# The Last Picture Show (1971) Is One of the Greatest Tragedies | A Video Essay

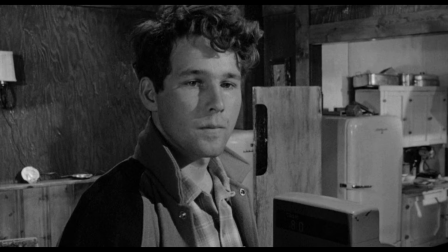8:20 Sam was like a father and Billy was like his brother And the actual two actors were brothers in real life
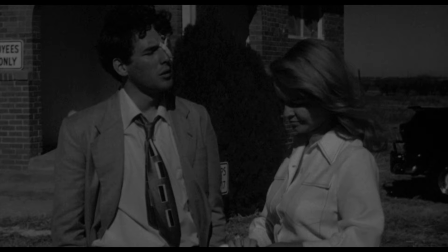8:27 Everything was taken from him, but yet he stays in Archer City
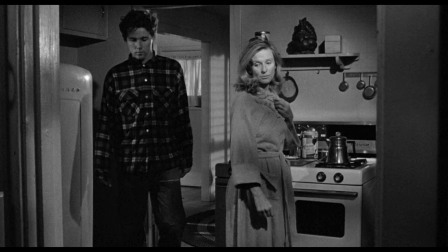8:36 A melodramatic protagonist would have left The tragic nature of the film also opens the door To what the film is about What even is the premise of the last picture show? It's hard to tell right away because the script won't tell you.
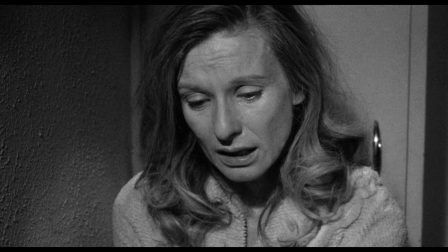8:57 It's not found in the dialogue easily, and it's hidden under the action.
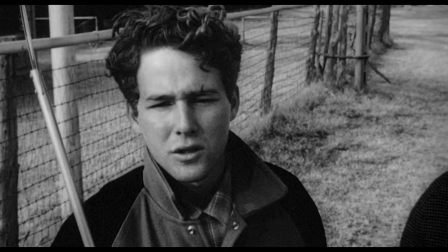9:02 At the forefront, we see the characters' relations with each other, which are often sexual.
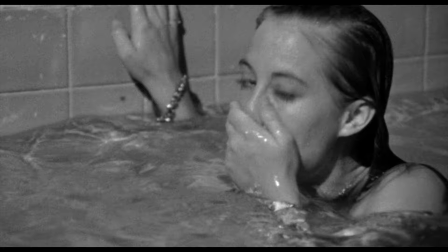9:10 The axe is a distraction, coating the film in lustful actions.
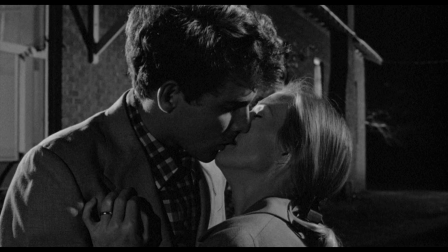9:15 One of the reasons those scenes are included is to show that there's nothing to do in Archer City, so everyone reverts to basic forms of carnal relations.
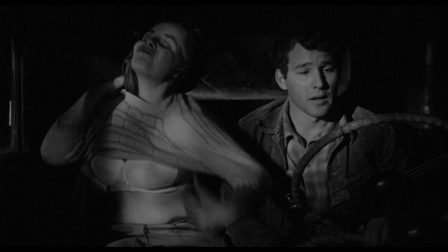9:24 These sensual scenes translate into the film much better than the script as well.
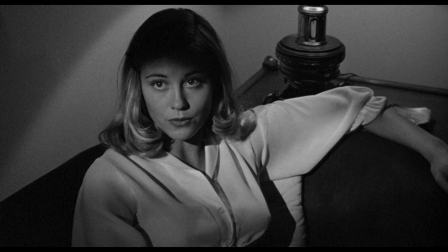9:29 The sexual tension, the soft gazes, and the untouched yearning breeze by when simply reading the script. Those moments are there, but better viewed visually. Blueprints are vital for creating something, but it's never the end product. You don't make a blueprint for a house and then not expect to build the house. It elevates the art form to its final purpose.
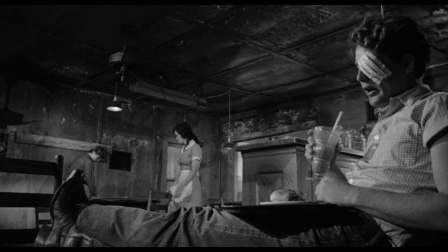9:53 It's hard to become emotionally invested in a blueprint.
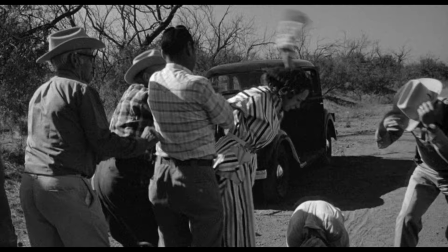10:00 With a film on display, everything has come together to manipulate the viewer's feelings.
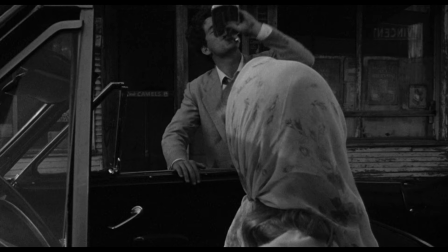10:08 The actors, the cinematography, and editing being the most obvious tools. It's mean to an end, and it's challenging to divorce yourself from the fact.
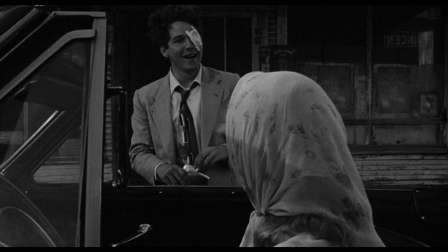10:18 One piece of dialogue did stick with me, and I think it reigns true.
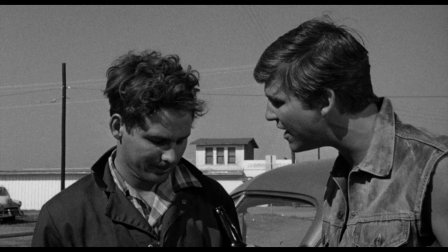10:23 During Dwayne and Sonny's altercation, Dwayne spouts, I don't make no difference.
I always live here. I'm getting her back. I'm telling you right now.
I'll always live here.
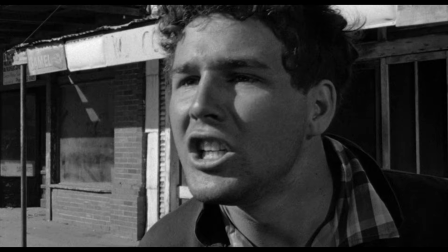10:33 The small town mentality will always be with a guy like Dwayne who struggles
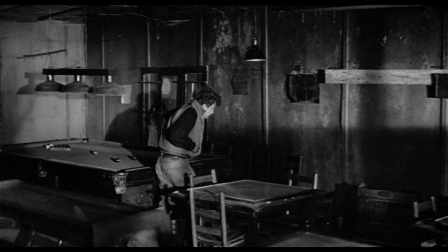10:38 to distance himself from his childhood and grow into an independent person.
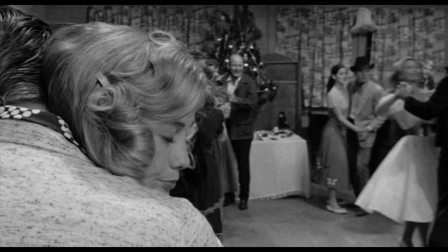10:44 The old folks only live off nostalgia in the town.
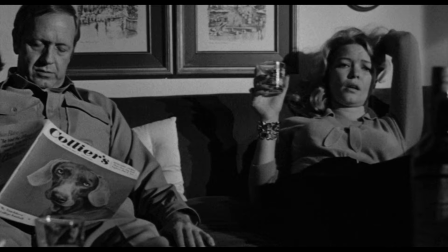10:48 Characters like Sam and Lois Farrell just live day to day in pain. knowing that their best years are behind them, but halfway accepting it.
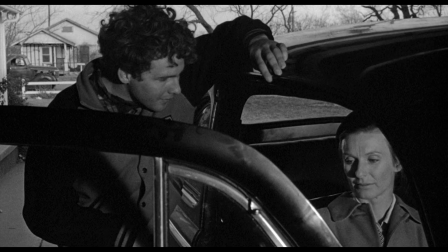10:57 When a young person like Sonny hears all this talk of old times, it puts undue pressure on him to make something of his youth.
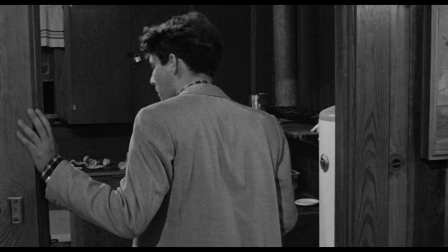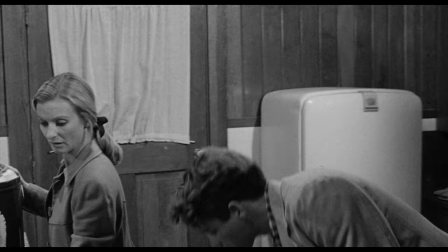11:11 The film covers a lot, but McMurtry and Bogdanovich were working from a single idea. Monotony leads to destruction.
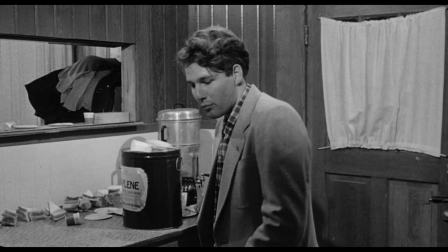11:21 J.C.'s mother, Lois, makes an effort to detract Dwayne from her so J.C. doesn't end up like her mother.
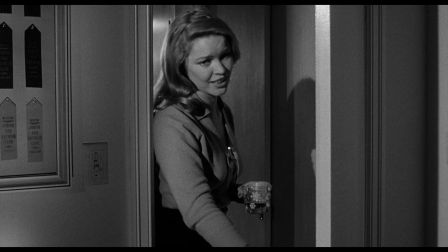11:28 At first, J.C. rejects her mother's advice. Lois says this early on in the script, Just remember, everything gets old if you do it often enough.
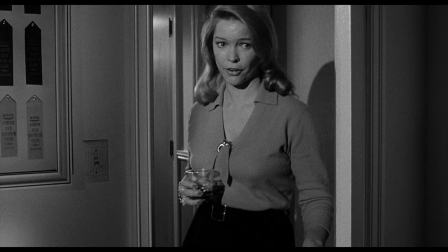11:38 So if you want to find out about monotony real quick, marry Dwayne.
It reigns true over everything that takes place in the script, from the aimless sense of direction, the lack of motivation, and clear goals for the characters, to the death of the town.
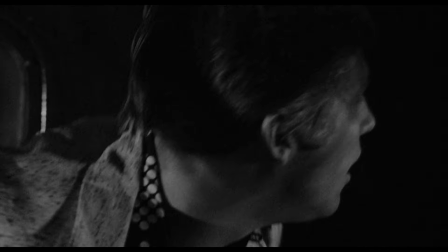11:56 Monotony was the destruction of it all.
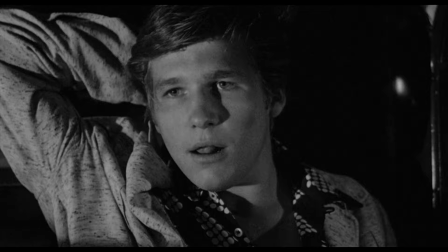12:01 The film begins and ends with the same picture, that of a desolate town, and the picture shows closed.
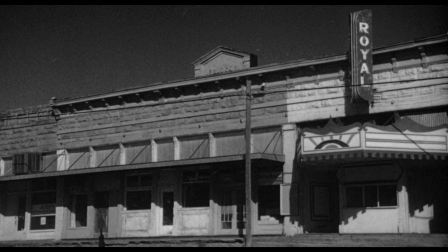12:11 It illustrates perfectly what Monotony can do to us, and the premise of the film is tragic.